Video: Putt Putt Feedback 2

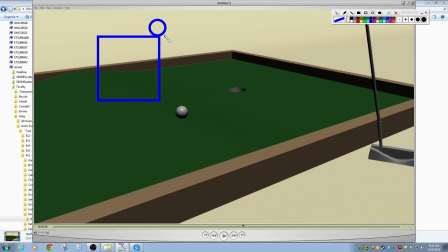Because what's happening is gravity's always pulling on it. It's that slowly gravity starts to win out and it pulls it down. So it'll still ease out and it'll just start to accelerate. So what would happen is this first frame here, where it starts rolling down the hill, it probably wouldn't speed up there.
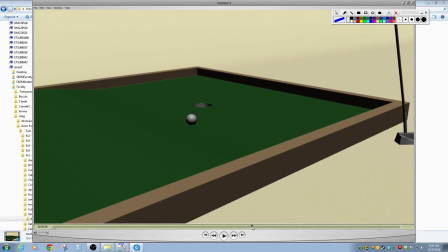It'd probably be going about the same. But by the time it got to the bottom of the hill, it would have sped up a little bit, right?
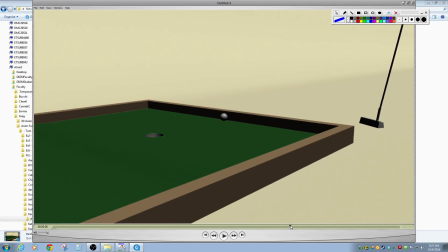So that bounce,
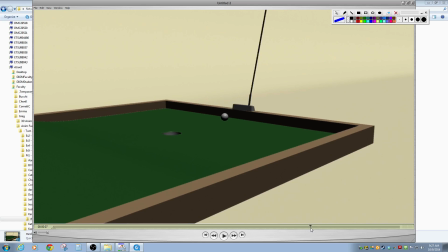that feels pretty good. I think you could even ease in how it stops there just a touch more. Um, it gets a little confusing because the camera and the ball stop at the exact same. Well, they don't really stop. It's kind of. It's like the ball seems like it's staying in the same spot in the frame.
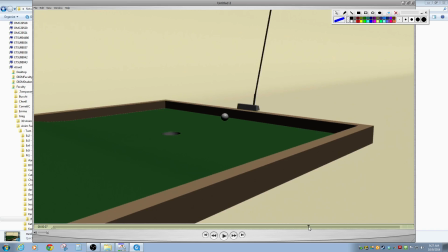So it's giving me a little bit of a weird optical illusion there. Um, so I'm saying, but don't. That's just something to kind of keep in mind. It's not a big deal, and I think actually if you had shadows, we probably wouldn't even notice it. And then
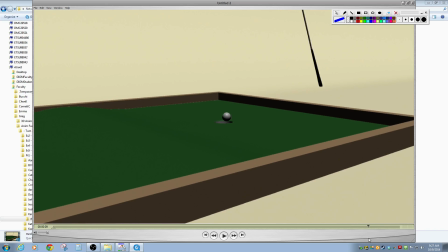Putt in looks pretty good. I think it speeds up a little too fast right there. Maybe gradually speed up, and then so let it ease out of this pose here just a touch more as it picks up speed.
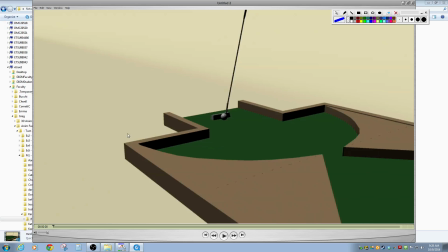These are very small nitpicky comments. Let me watch one more time.
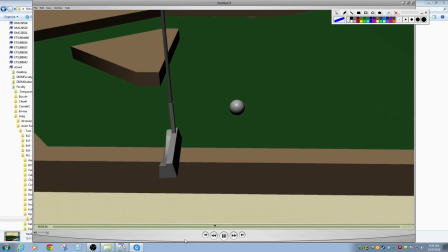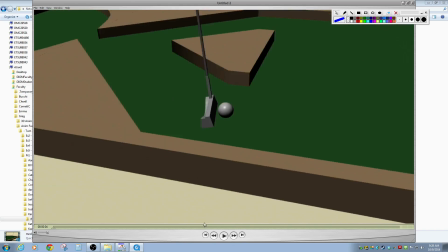So you have a little bit of a bounce when the putter hits it each time,
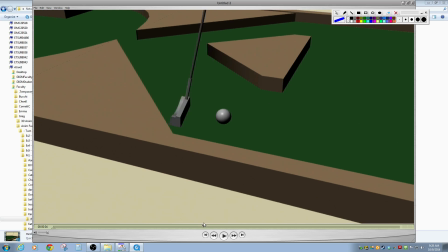and I think this second bounce right there I think that one looks a little bit better than the first one.
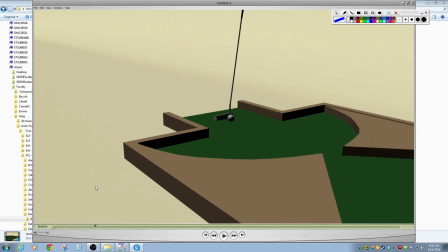I think it's because the first one's a little too fast. Like it's just up in the air one frame and then back down.
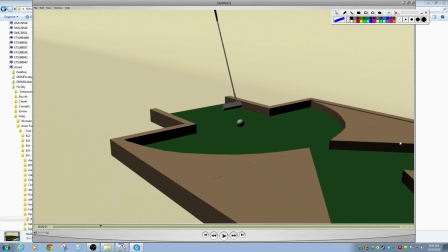So give it a little bit of hang time. But that's a really nice little touch to it.
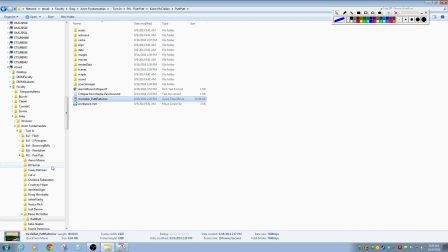So good work, um, Katie.
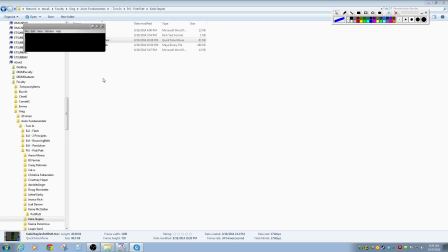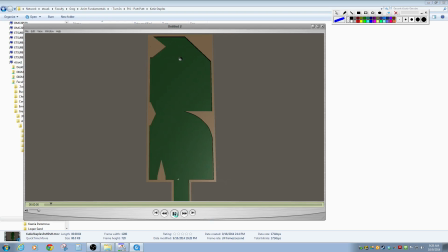Okay. Okay. So that angle looks okay. It could have been a little sharper, but it kind of looks like the ball's curving there a little bit.
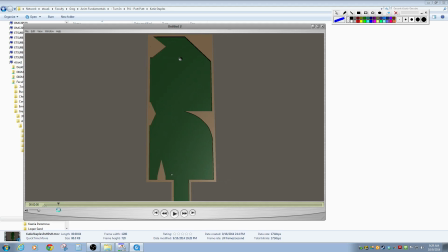See, that's not really traveling a straight line. It kind of zigzags a little bit right through there. Um, and so that bounce looks nice. We kind of talked about this on a few other people's, especially considering it starts to curve in right there.
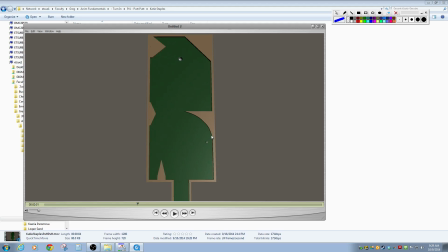Um, I think that because it's heading straight toward this surface, even though this area appears rounded, like really, this part's still flat, right?
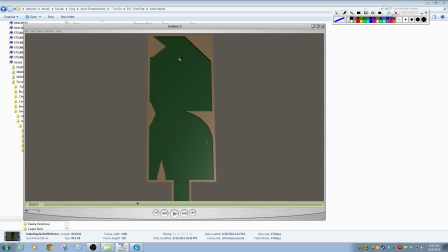Like the area it's going to hit is still, for the most part, just a flat line, right? And so what it would happen is when it hits it, it would probably just bounce straight off and go this way.
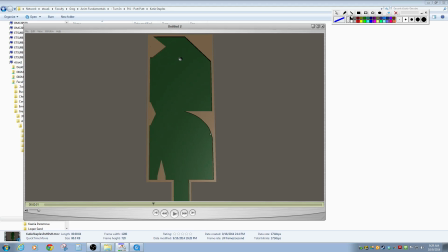For it to hit it and kind of roll around it, I think that we would need something. Let's see if we can shape it like this. Right. Is it would have to hit kind of at an angle. So like if it is traveling this way, it would hit here and then go around it.
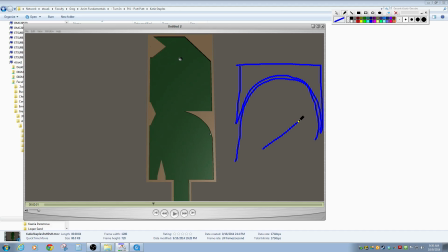But if it's traveling like this, I think it's just going to hit there and bounce off. And so that's just something to kind of take into consideration. It feels like it gets kind of sucked into the wall there because it's not hitting really at the right angle.
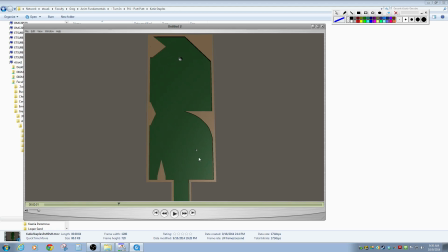Now, if it was going straight forward here, or even like this and it hit, I think it would roll around it a little bit. But straight forward, definitely. Like if you were somehow putting it from here and it went straight forward, it would do like that and hit the wall.